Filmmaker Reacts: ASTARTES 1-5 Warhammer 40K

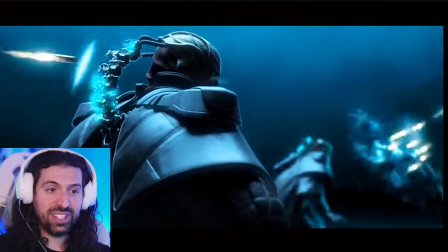(0:04)
I have to say the sound design on this is amazing. It's visceral. I can't believe one person made this. There's one video that the community has recommended I react to for some time now.
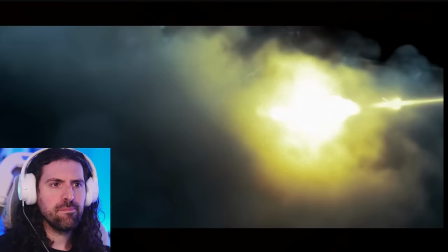(0:20)
And that is Warhammer 40k Estartes. Which I believe is a fan project.
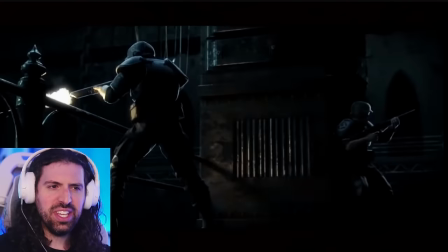(0:25)
I have a little bit of experience with Warhammer. I played with my friend who's really into the game. But as far as the lore goes, my knowledge isn't so much there. I know there's space marines. When I played the game, I used the plague army that he set me up with, and it was a lot of fun. So let's jump right in. If you enjoy our time together, please consider looking at some of the other videos we've covered on this channel,
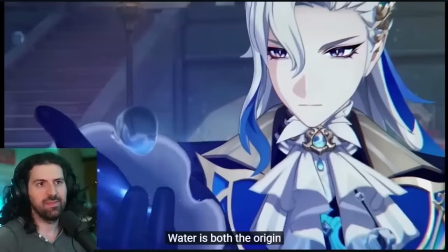(0:45)
including our World of Warcraft cinematic journey, which we're continuing tomorrow. Let's hop right in.
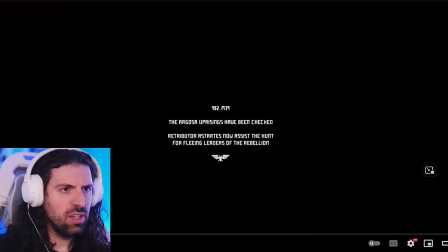(0:50)
All right, Warhammer fans, lore masters, join me in battle. 4A2.M39, the Argosia uprisings have been checked. The Tributor Astartes now assists the hunt for fleeing leaders of the Rebellion. Alright, here we go. Really excited. Ooh!
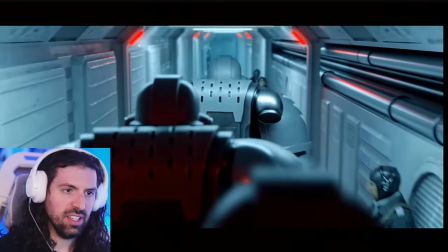(1:10)
Awesome opening image. Gives you a sense of scale and space to establish the setting.
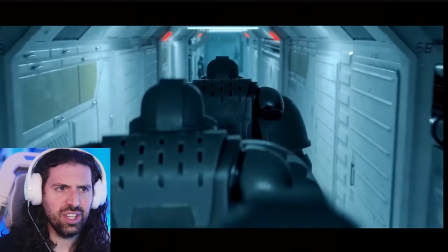(1:16)
Ooh! Really love the coloration on this. Ooh,
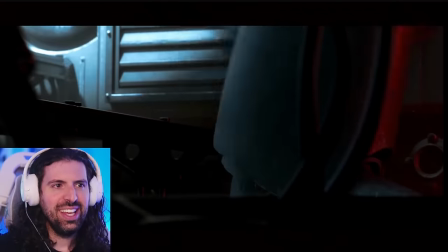(1:25)
I love those little insert shots in the editing. That was really well done. it's showing that yes they're a brutal machine but they have culture with
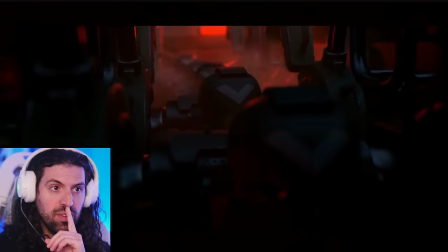(1:33)
the incense there is very cool they're uniform but they have culture I love this shot
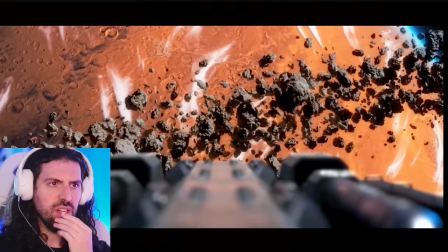(1:39)
gives the impression that there's such a machine yeah a start
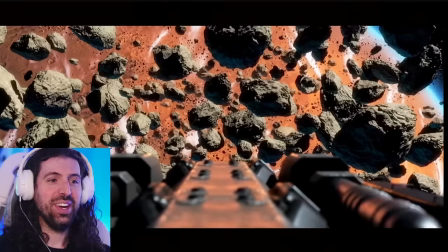(1:45)
ace awesome awesome intro really feels like they're just a
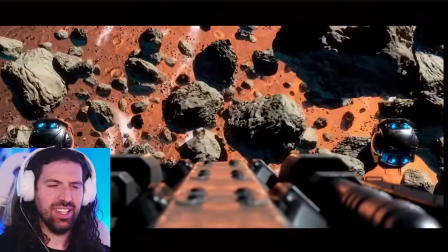(1:51)
like hive mind level because they're so well-trained.
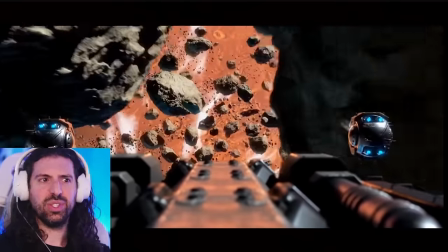(1:57)
They're so well-oiled. This is awesome, too. This FPS shot gives a sense of danger, but you're getting so close to the asteroids.
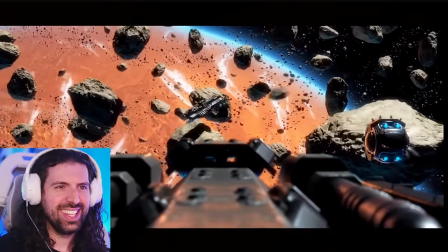(2:06)
Love it. That's so cool. It's so impressive that one person made this.
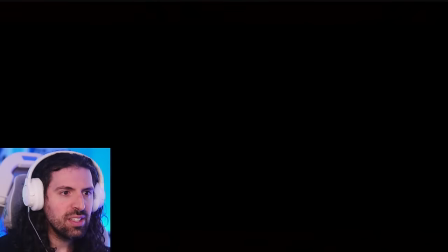(2:19)
Wait, what? Oh, okay, that was intentional.
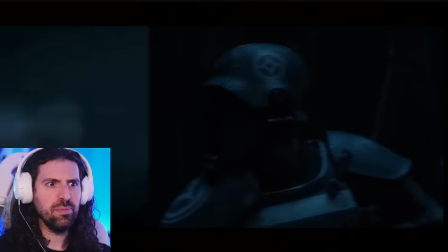(2:24)
This is like, they're just going to ram it like a Greek trireme. Really really cool.
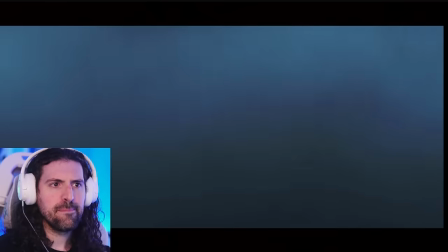(2:31)
Oh,
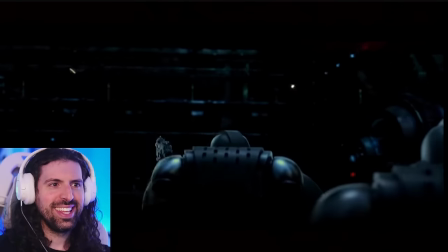(2:35)
man. So awesome Some really interesting editing going on here.
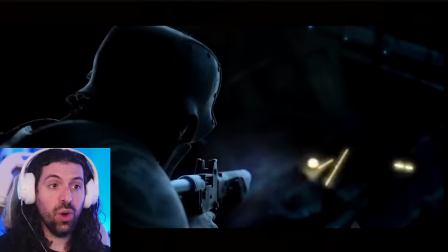(2:41)
Oh wow.
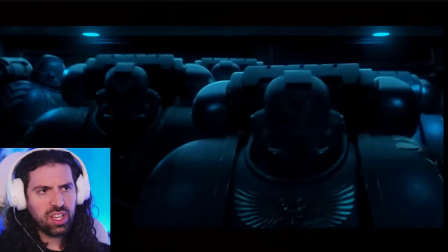(2:44)
I Love the weird obscurity of these shots what it gives me is gives me a feeling of the others are so Below them.
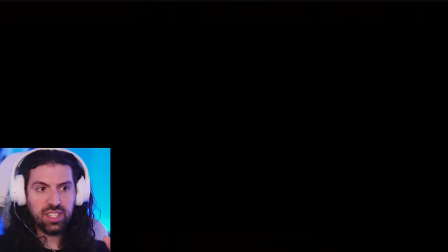(2:52)
They're so not on the same level that like they feel disoriented. I can't really see what's going on It's like I'm those weaker soldiers.
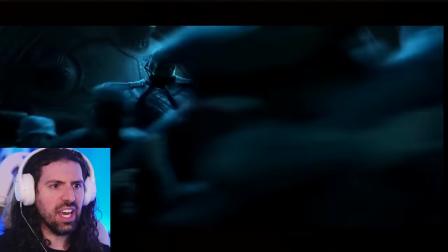(2:58)
I just got destroyed look at this guy really cool character intro there
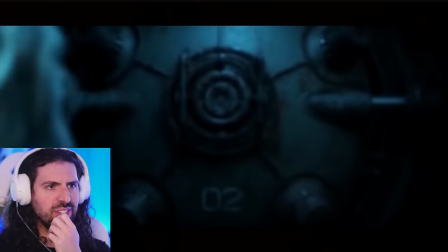(3:03)
really really nice shot with the rack focus of course beautiful
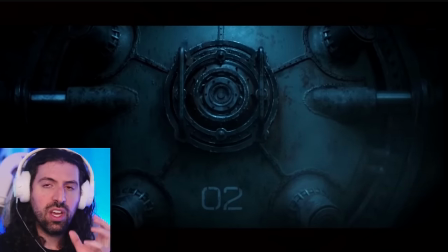(3:09)
beautiful work here now we're working with a lot of analogous harmonies on the chromatic circle we're
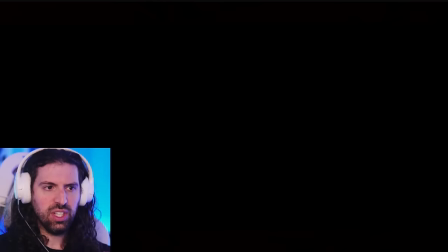(3:14)
talking about color theory very similar coloration and it's beautiful but it gives us
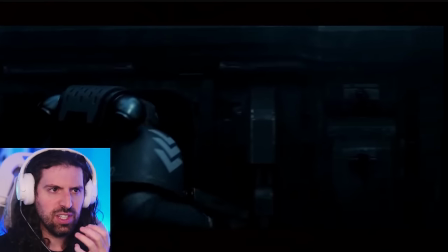(3:19)
dark and dreary feeling at the same time because of the greens and blues oh
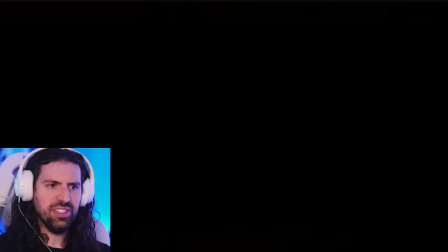(3:28)
man I love it they're literally dodging the enemy's bullets. They're so efficient.
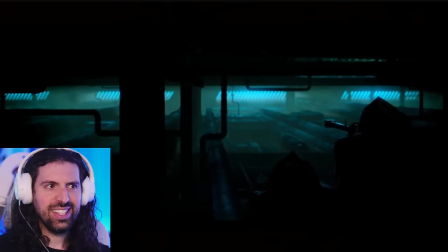(3:35)
They're so deadly. So well done. Man, look at that.
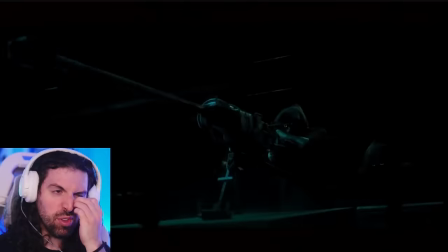(3:40)
Again, more beautiful blues and deep greens.
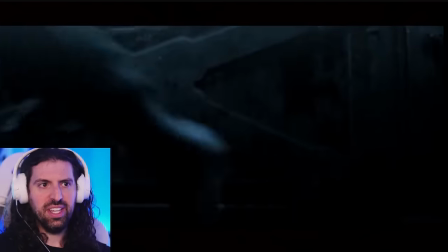(3:46)
I love the use of negative space in the editing here. The person who made this is so clever for that.
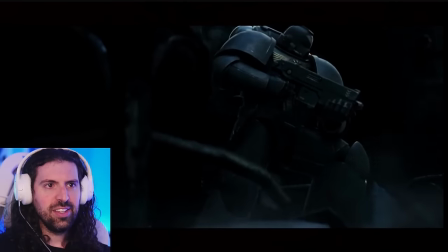(3:52)
They're using so much darkness. That was a great shot. I love that.
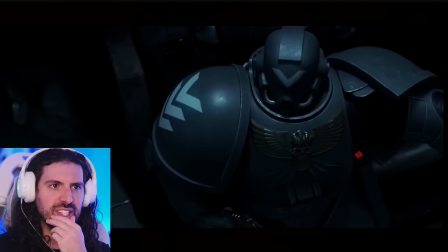(3:58)
Really interesting composition with a lot of these choices, too. That was awesome.
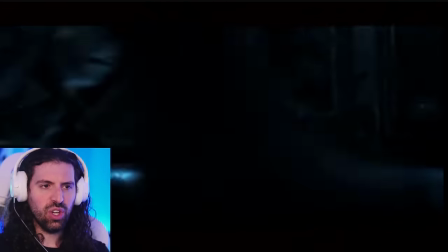(4:06)
Again, the disorienting camera angles to kind of show a lack of preparedness almost.
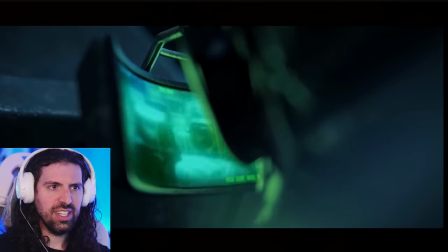(4:13)
Just destroying these enemies. Just annihilating them. Wow,
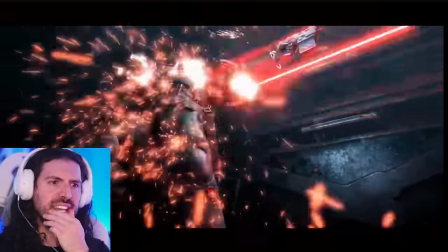(4:22)
that sound design.
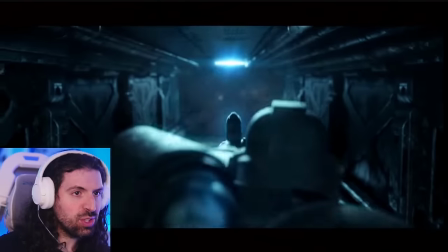(4:25)
Incredible shot right there. I love that. we we tracked with the camera around the corner look at the smoke moving oh there's such a beautiful sense uh of movement and immersion in the in the texture of the space here and i love the use of negative
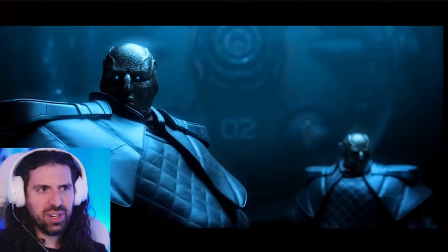(4:43)
space again the smoke parted right there uh just such a such a visceral
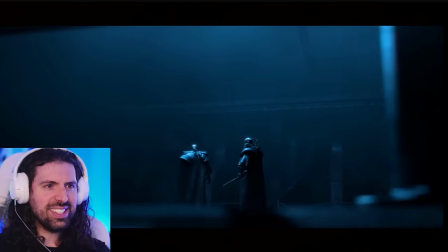(4:48)
feeling that we can all identify what that would feel like what that would look like and look at these guys beautiful choice to have that shot behind them there are no words
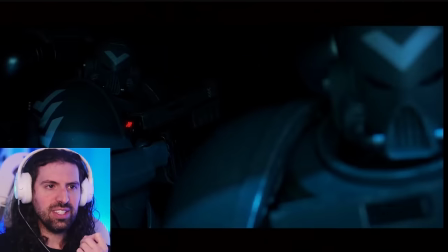(4:56)
spoken yet in this and We're establishing the lore and these characters like who are these guys who are these guys that
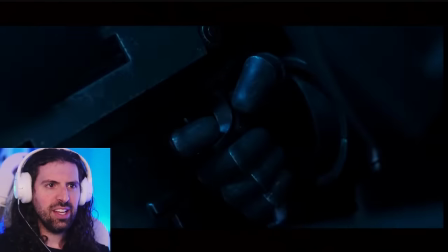(5:03)
we're attacking in this rebellion
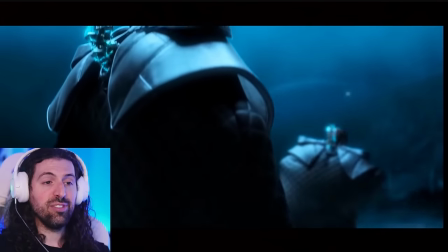(5:09)
I Have to say this sound design on this is
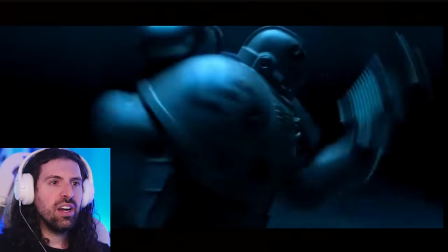(5:16)
It's incredibly well done Look at that freakishly quick run in the armor.
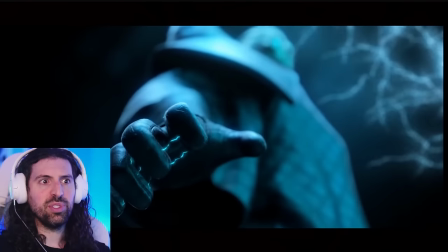(5:22)
He's got to be strong to hold that on
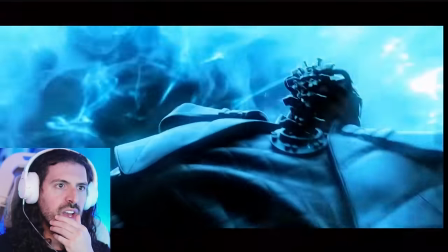(5:25)
What is this like psychic power ability that these guys have the sound design
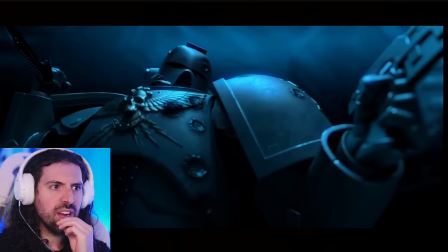(5:35)
Incredible. Oh, I love the respite of sound right here. Oh You can feel it
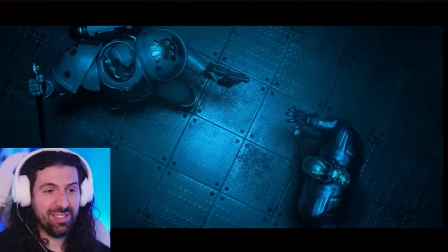(5:46)
The bass the sound design is high level on this guy. I'm so impressed you can feel I can't believe
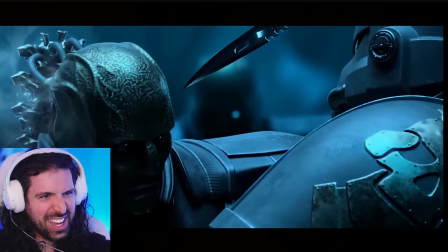(5:56)
It's visceral, it's visceral, the knife. I can't believe one person made this, I can't believe it.
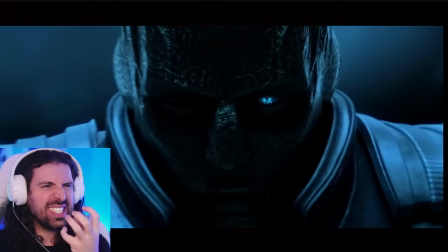(6:06)
The texture, the sound, it's so...
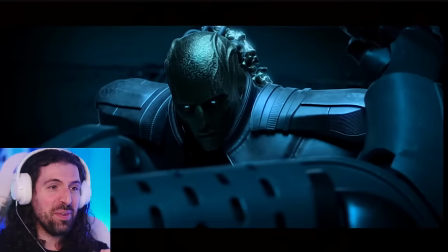(6:13)
My heart rate is pumping, man, oh,
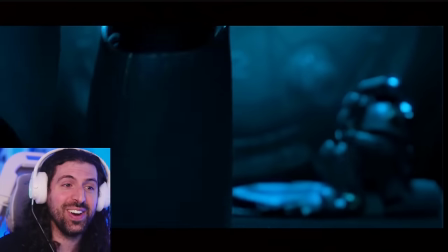(6:21)
wow, incredible,
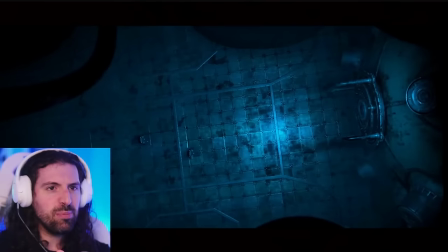(6:25)
I'm so impressed with this, the editing, The absence of any music there was so genius to have this just visceral, primal sounds happening. It made it so intense. My heart was thumping.
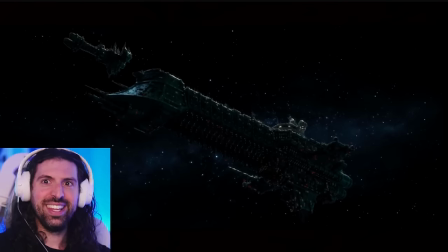(6:39)
I feel like I'm in this fight. I feel like I'm a part of the fight. It's me that's going to get destroyed if I don't stab this guy.
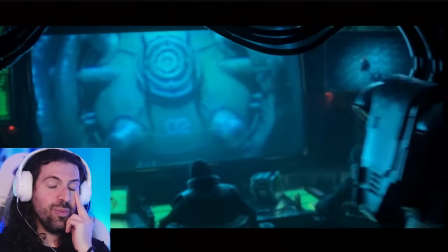(6:48)
Incredibly well done. Wow, guys. So much to talk about here.
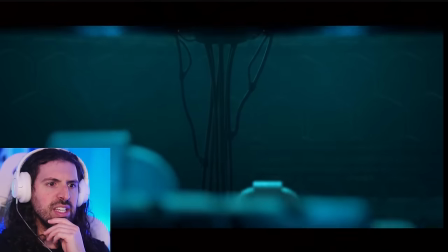(6:54)
Look at the coloration now. Wow. Yeah, this is incredible. I love how there's no dialogue.
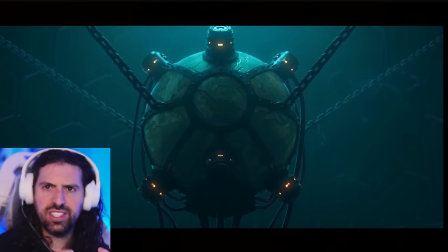(6:59)
I feel so immersed as if I'm on this mission, and I'm afraid to speak. I don't want to let my presence be known, so I'm just focusing.
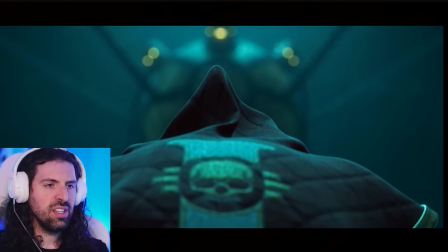(7:08)
Look at that. Look at that image. And even this, it just evokes a feeling of mystery.
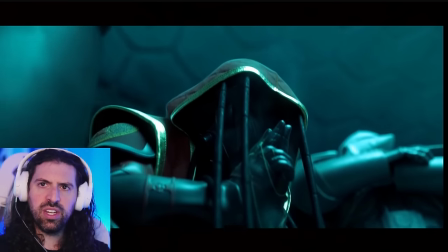(7:15)
There's that incense again. Is this some sort of shaman who functions in the ranks of these marines?
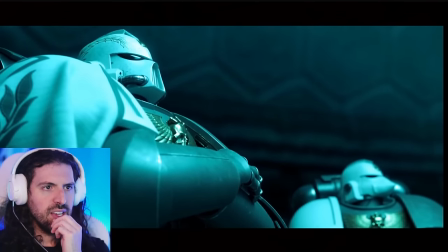(7:21)
What is the lore here? And look, we have different ranks, perhaps, because he has a cape.
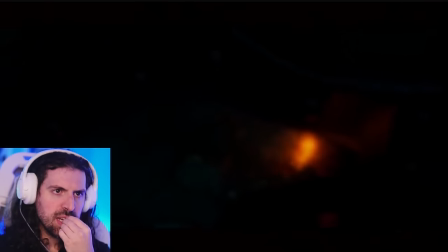(7:28)
Almost like a Roman Man, this is so well done
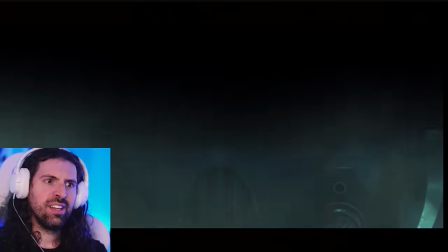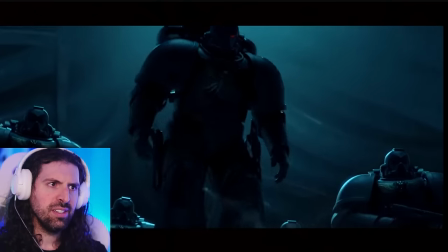(7:38)
And they have like some sort of bionic Situation here. Maybe that's the guy who had his eye cracked
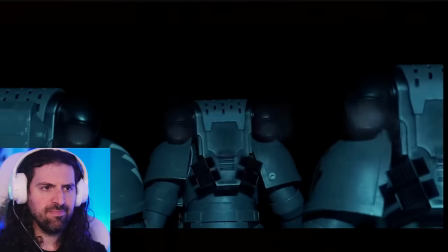(7:45)
Now these guys like completely organic or are these suits kind of like Helping them move because how they move in that fast with that much weight? There's gotta be some juicy lore behind that, right?
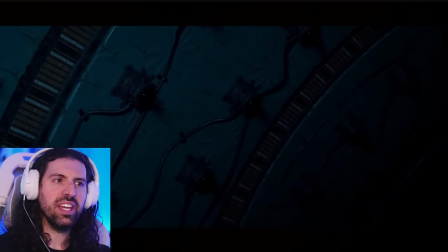(7:59)
Again the use of negative space in the absence
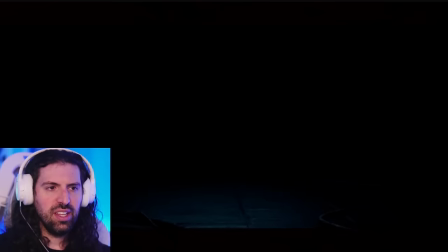(8:04)
very very light composition using darkness to fill out the image and give
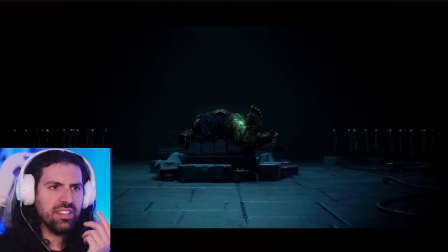(8:10)
a sense of mystery what is that what is this